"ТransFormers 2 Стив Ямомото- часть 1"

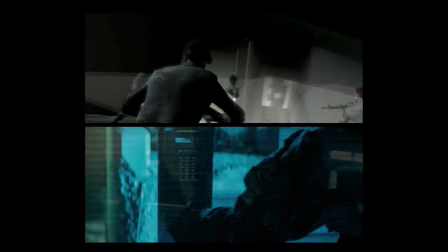And I think it's very clear in our animatic that when he does line himself up,
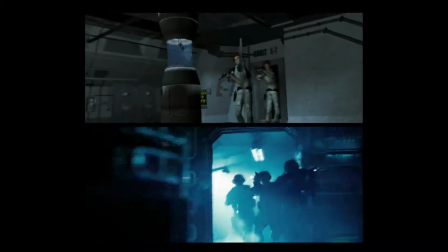it's impossible to see him, but we do kind of go around him quite a bit.
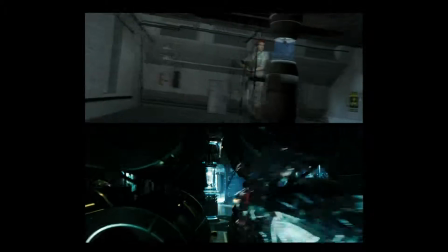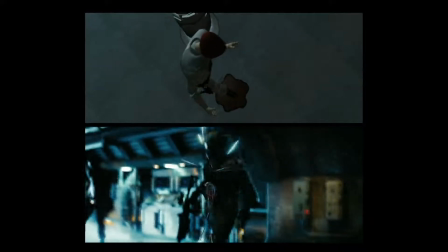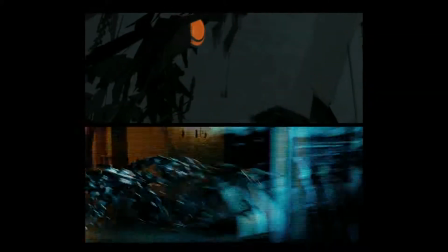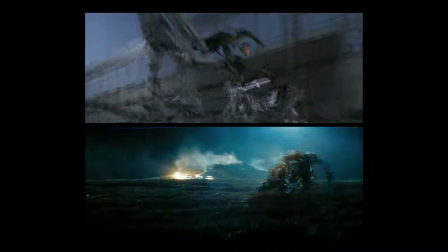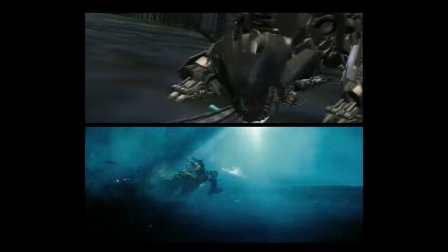Here's the DocBot at the bottom and he finds the shard there.
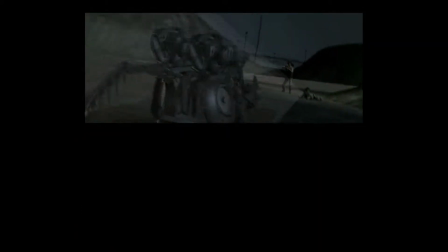I hope it's clear that that's the same Dr. Bot that basically examines Sam later in the movie.
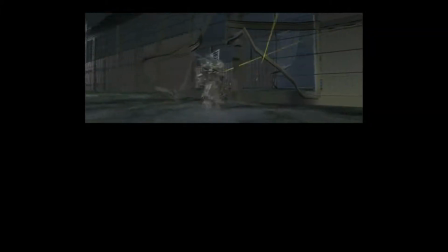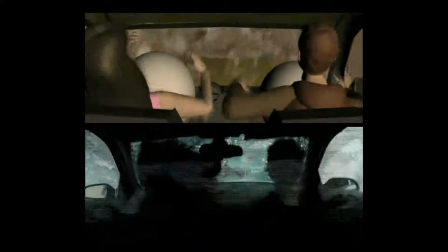This scene reunites Sam and Michaela with Starscream and Megatron.
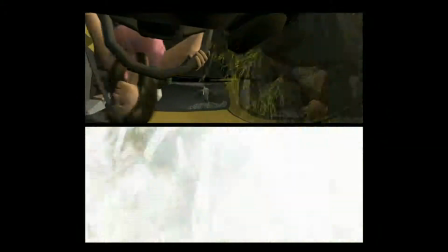In this scene, we have Megatron just kind of standing in this little pit.
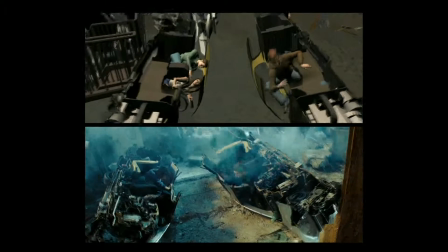I think he did it much better in the actual film, where he kind of rises ominously in the background behind Michaela.
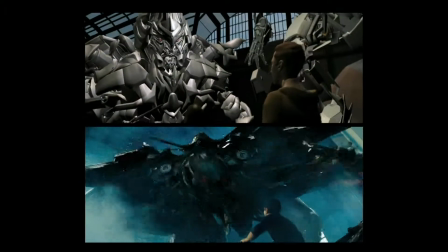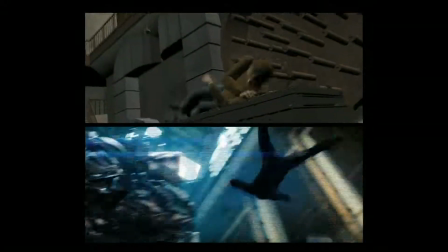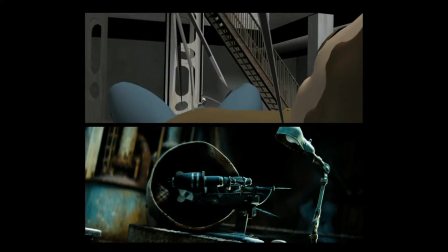At the time, we called him the Dr. Bot or DocBot. He's one of my favorites.
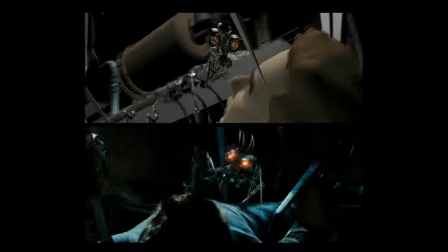Michael wanted this character to have a lot of expression, especially in his hands here.
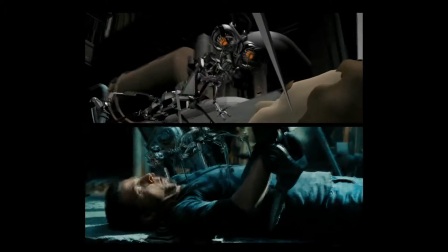So he had this little kind of evil rubbing of his hands and kind of
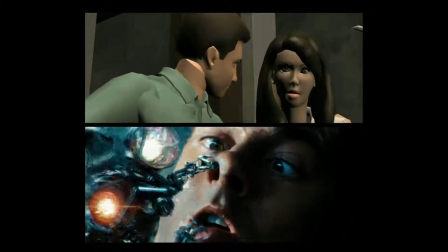He'd snap his fingers to get people's attention and command them that way.
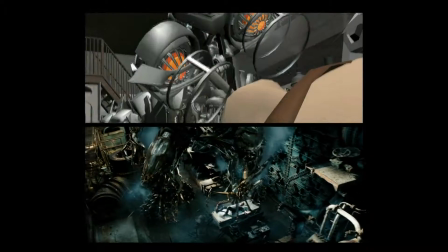So we took a little more time with the animation of this character, and I think it paid off for us.
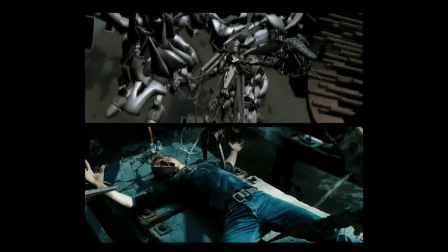One of the things that's kind of interesting about this is that since the character is so small,
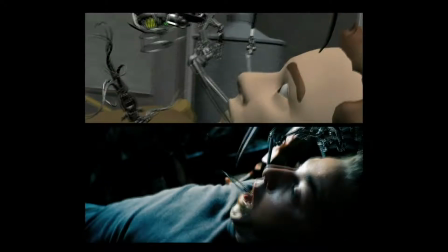about 1.5 feet in size,
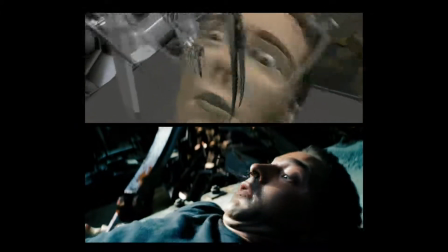our cameras are really tight here for most of the scene, which is actually great because it's similar to Sam's perspective of this DocBot
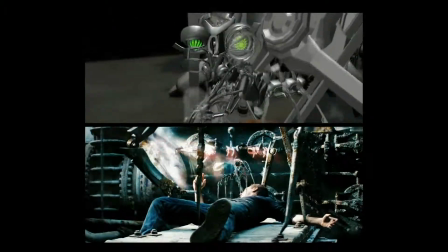examining his head. Just as important, especially in this movie, is that it allowed the director, the actors,
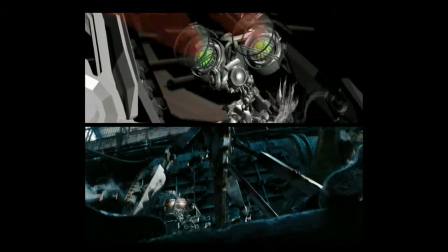and the camera crew something to reference while shooting the film, because the characters weren't there during the shooting.
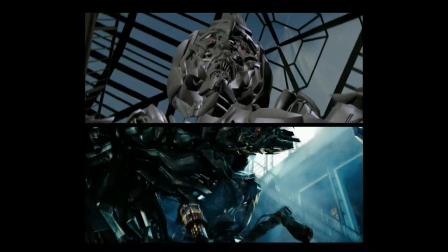It was all going to be put in later in visual effects.
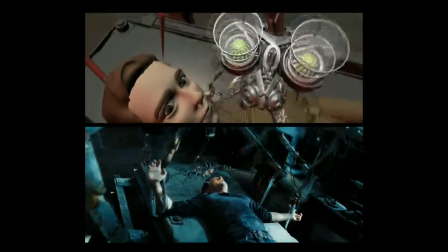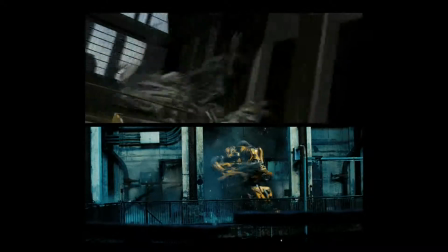When Bumblebee and Optimus come in, we have a nice contrast of shots.
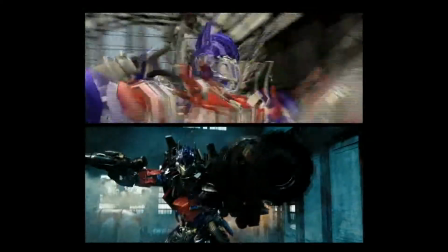Now we're wide and we have much more heroic camera movements in here.
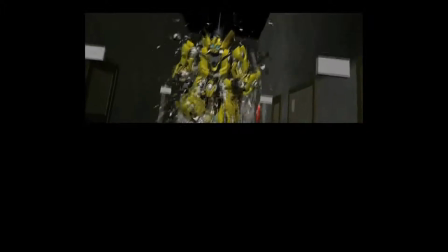Just nice contrast to the real close-up stuff of DocBot.
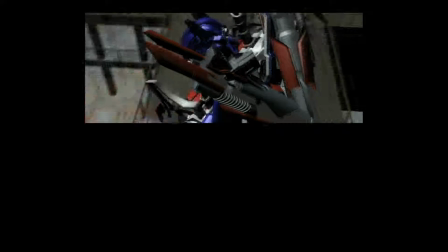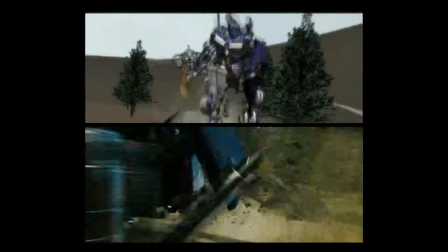This scene is what we call the forest fight, or the fight between Optimus and Megatron.
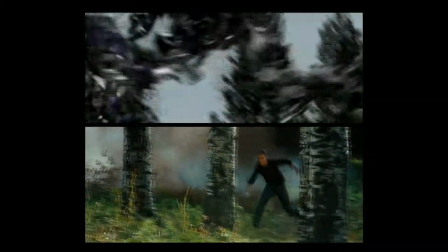And I know it was something that a lot of the fans wanted to see in this movie after the first one,
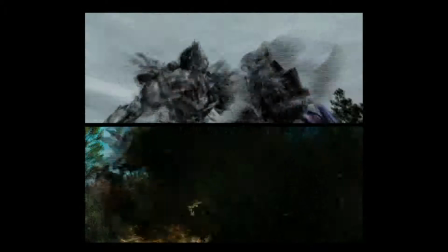was just an all-out head-to-head battle between Optimus and Megatron.
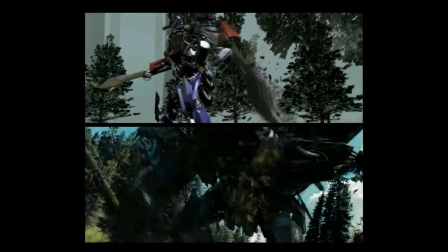And from what I heard, a lot of people wanted to see Optimus Prime just kick some butt.
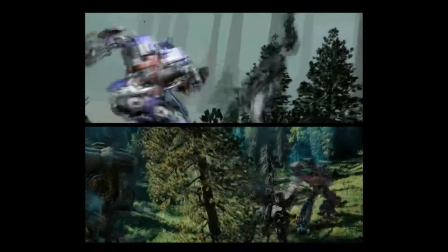And I think in the movie, he does.
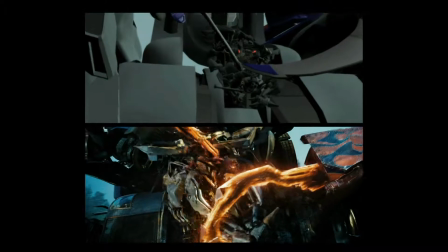Early on, we were trying to find a good fighting style for Optimus,
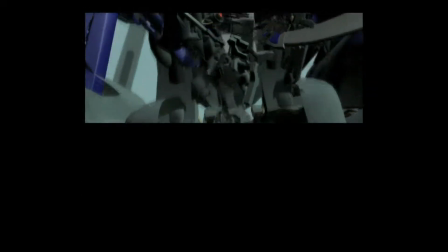and some of this feels a little
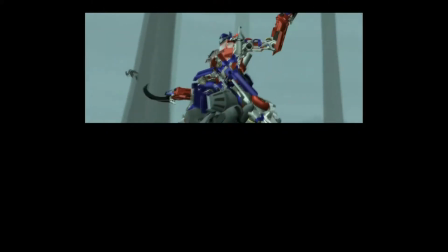stylized because we had referenced a lot of anime fight sequences when we started out.